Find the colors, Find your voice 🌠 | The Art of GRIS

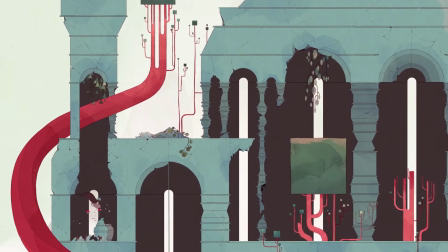We free them by breaking vases, we destroy a part of the world, but there is the reward of being able to progress.
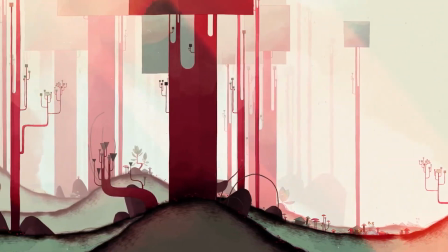And this world is not meaningless. To me, it's probably the world Gris imagined with her mother.
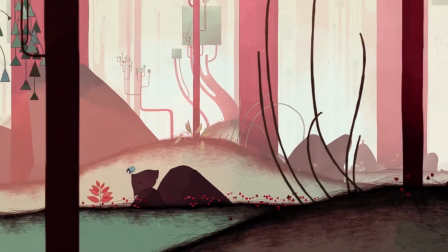She finds herself isolated in a world she can no longer share, because it was with her mother that she could do it just as it was with her that she shared singing.
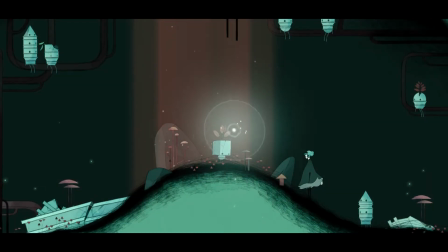When we get this double jump, our little cubic friend has joined his fellow creatures. Gris is alone again.
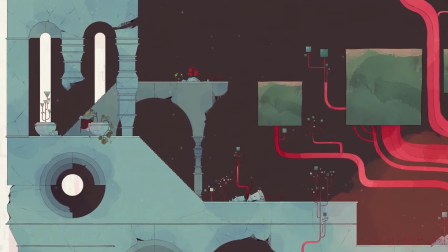The balance is decidedly always fragile. The music changes, it's still a bit uncertain tonally, because it's not very tonally focused, I would say.
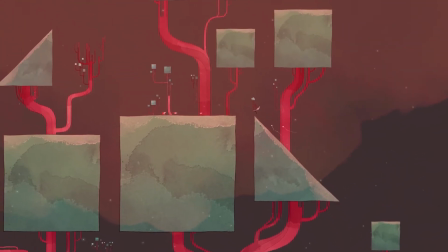Now it's time to explore a structure similar to the hub, the castle,
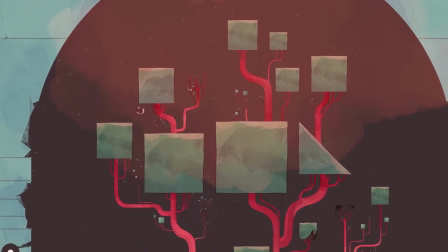in which, as in the forest, we find these trees with apparent roots, as in a mangrove.
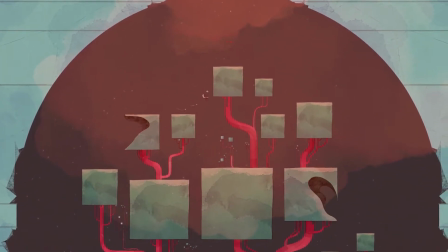They can look similar to family trees by their cubic shape and their strong symmetry.
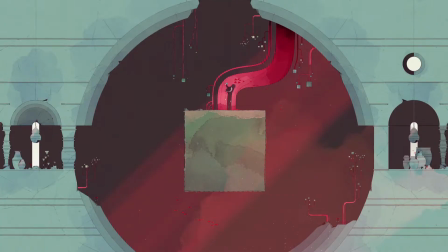The organ becomes much more intimate, creating a beautiful background with the Sustained chords, which is difficult to do on the piano, even using the pedal the sound is muted at some point, whereas on the organ the sound is sustained. It's also a very versatile instrument whose sound can vary from one extreme to the other,
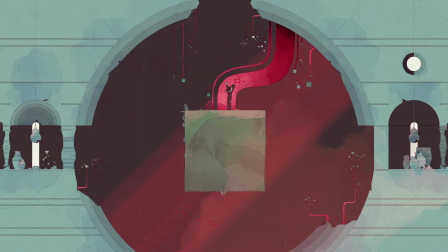both regarding tone and power, which matches what Gris is going through. It can be as spectacular as in the introduction, as it can accompany her scent, thanks to the birds, with infinite gentleness. We find the same tones as in the previous piece, but it sounds like they're holding back,
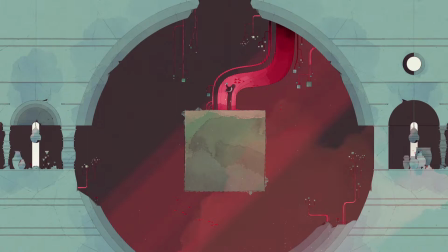as if the long exploration, although pleasant, was slightly tinged with more uncertainty than before. From a tonal point of view, the piece is less focused and does not have a moment of plenitude like the previous one, in which all the instruments come together.
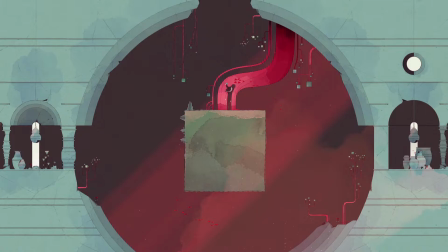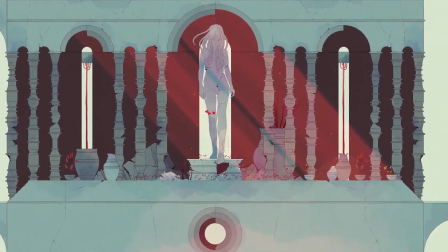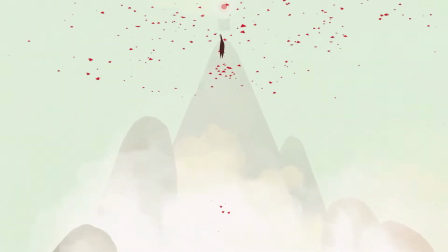However, in the soundtrack, this part ends with a very beautiful flute solo,
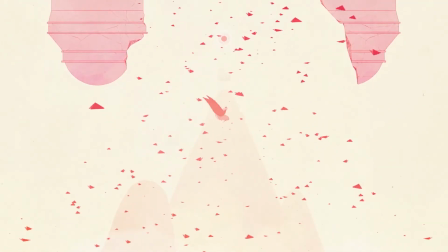as if Gris was completely freed from her sorrow, while she only has to jump higher and higher with the help of the red butterflies.
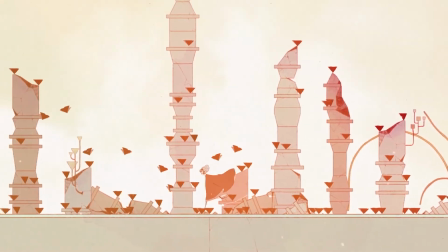But higher is also lonelier. This is when the black butterflies reappear, coming together to form a Japanese raven, Karazu,
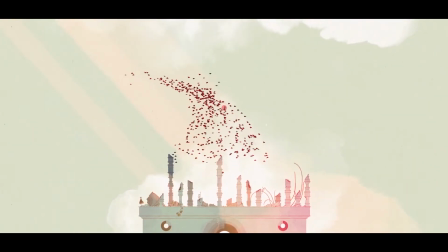superbly animated which seems to be made of a substance thicker than ink but still as fluid.
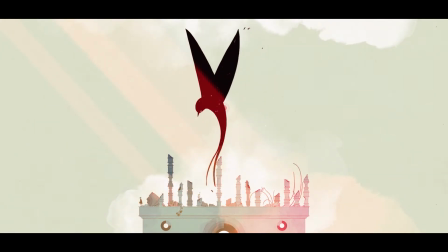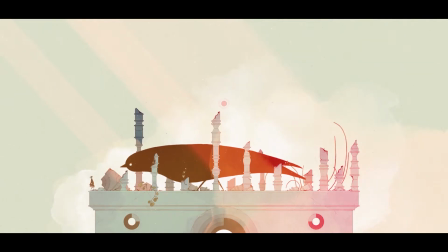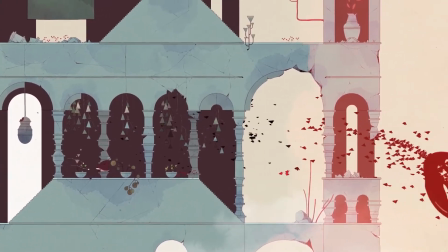The music mainly uses the Lost Strings Martellato,
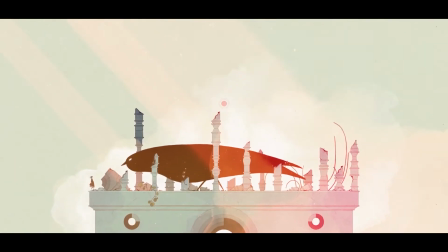which can remind us of the twitchy animation of the bird when it gazes almost inquisitively at Greece and its heavy footstep which makes the whole screen shake.
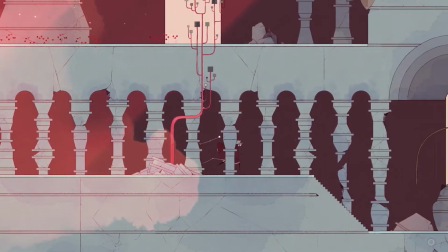The choir returns, as well as the piano and the high strings more lyrical,
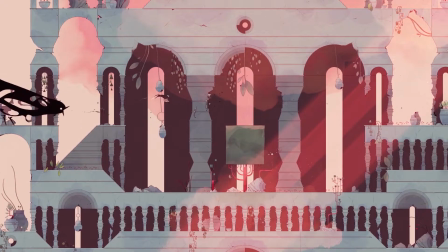but it is most of all the bird's screams, pushing us away that we hear like the desert's gusts of wind,
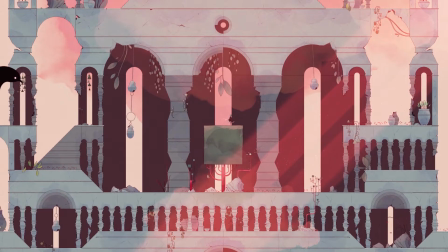with the difference that here we must escape from a visible enemy.
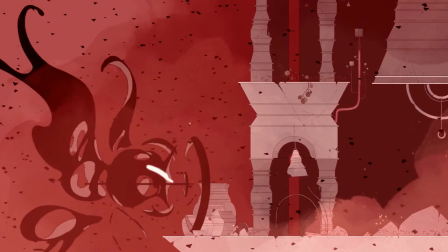Visually, the red whip is gradually as the sequence unfolds, two and only in red and black at the very end,
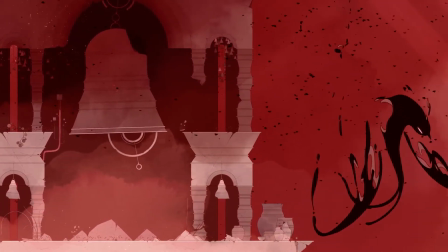as the bird dislocates to the sound of the bales and the butterflies disappear.
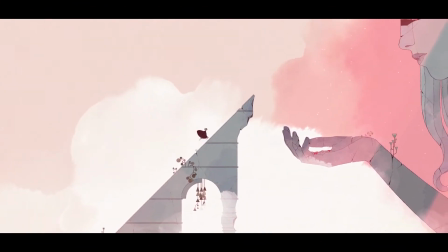We can finally finish this castle's ascent and find the statue.
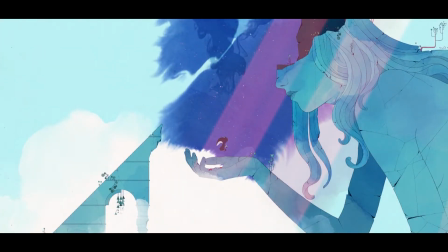This time the world is covered with blue, a very obvious choice since we are now entering the next aurea, Depression.
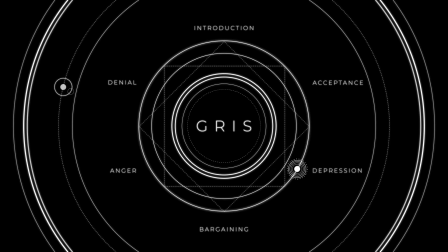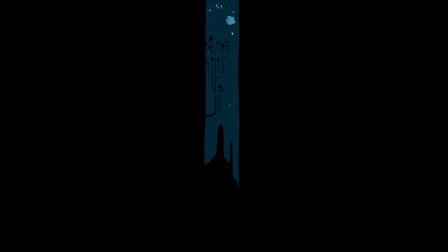It is an underground aurea located under the castle.
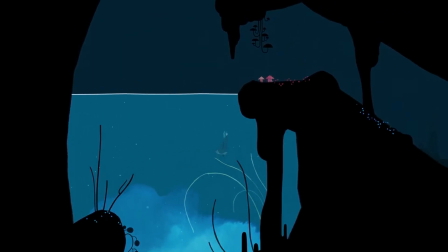The color palette is centered around blue, which doesn't take up the whole screen, we walk through underground alcoves half filled with water,
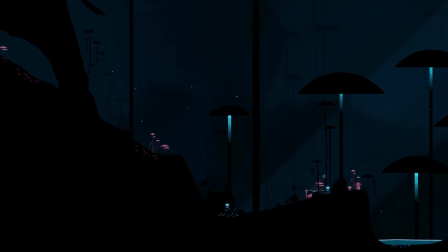whose volumes are delimited by large, black, flat tints, and sometimes brightened by small touches of very vibrant colours.
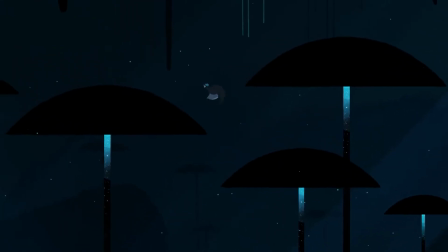Again, the sound design evolves. It is always soft, with a touch of magic from now on, the small red butterflies under the black domes,
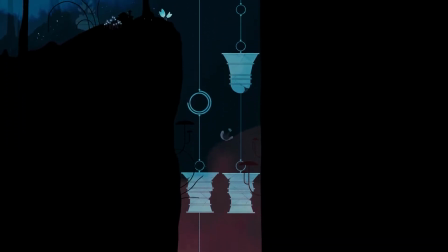or like when we slide and there's ice and snow under our feet, with a discrete reverb to remind us that we are still alone.
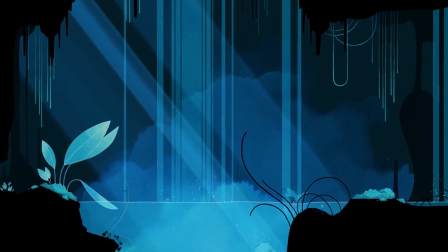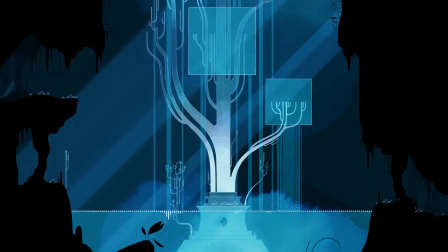The music begins in a rather interrogative way. The title speaks for itself, Descent. Although we're in E minor, the music's rather centred around the dominant, B, thus sounding suspended.
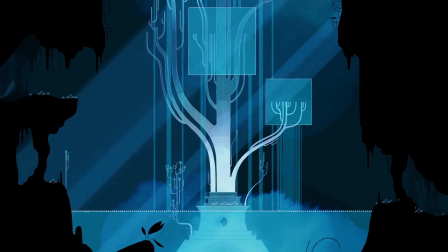The tones and the reverberation illustrate the acoustics of this underground cave. Translucent layers of sound are lifted by dynamic piano motifs, but there is no more substantial element yet. The game at this point only lays the foundations for this area's gameplay.
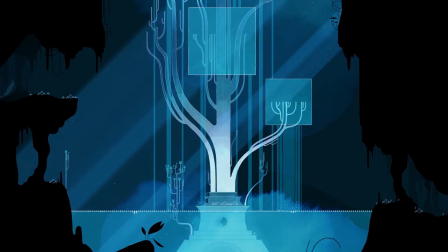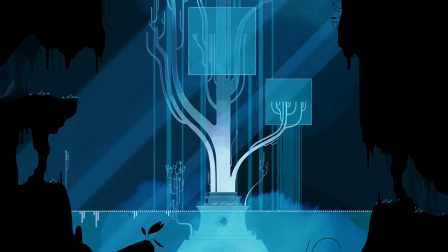A melody carefully takes shape, but it seems a bit diluted, as much by the other tones very present as by the rhythm, especially the pulse almost absent.
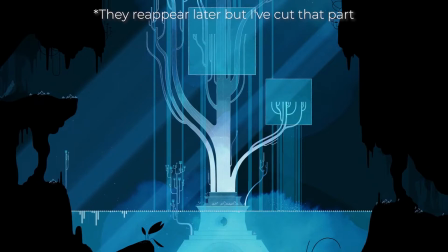Only the piano motifs of the introduction, more dynamic and rhythmically structured, come to punctuate this descent, they allow to keep track of the pulse, not to abandon oneself completely.
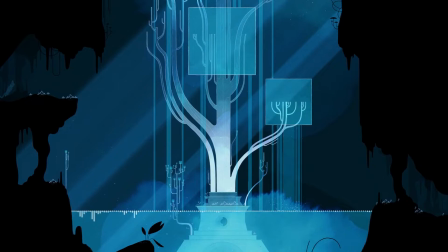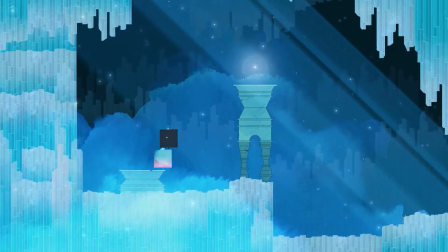We go deeper and deeper into a small cave where an ice ray regularly makes a copy of ourselves.
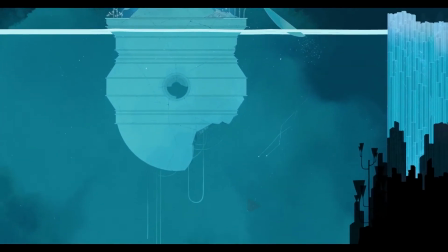From now on, our dress will take the shape of a small manta ray so that we can propel ourselves underwater, allowing us to head towards the depths.
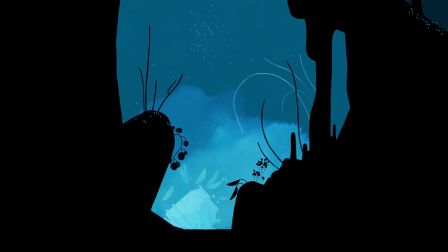It is thus double-edged. At the beginning, we have no control, as a cube we sink and it's difficult to go back to the surface, but we go up anyway.
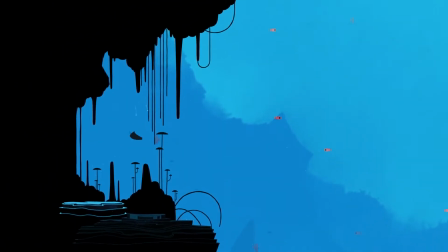Swimming gives us control, but this control means we can swim deeper, and this is what seems to be happening, we dive, again and again.
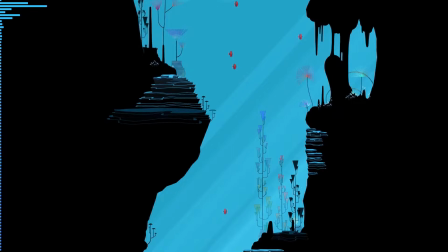The bass is then more present, reflecting the danger of our never-ending descent. Simultaneously, a melody similar to the previous one and treated in the same rhythmic way can be heard on the piano. It develops for quite a long time, the piece itself being very long, 10 minutes, while while on the screen the colors diversify.
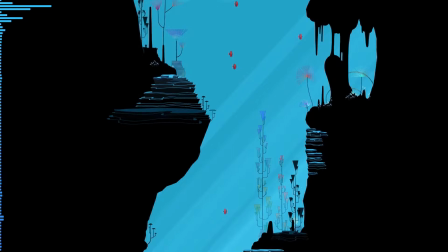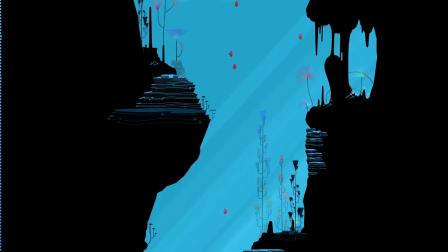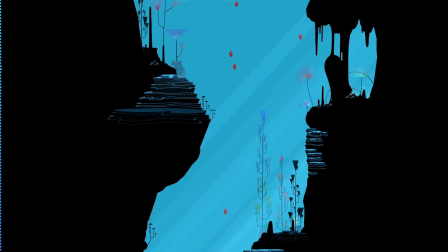The strings come in, then another solo element. In both cases, we find this attempt at a melody, which never seems to be completely finished, like a voice that can't really sing.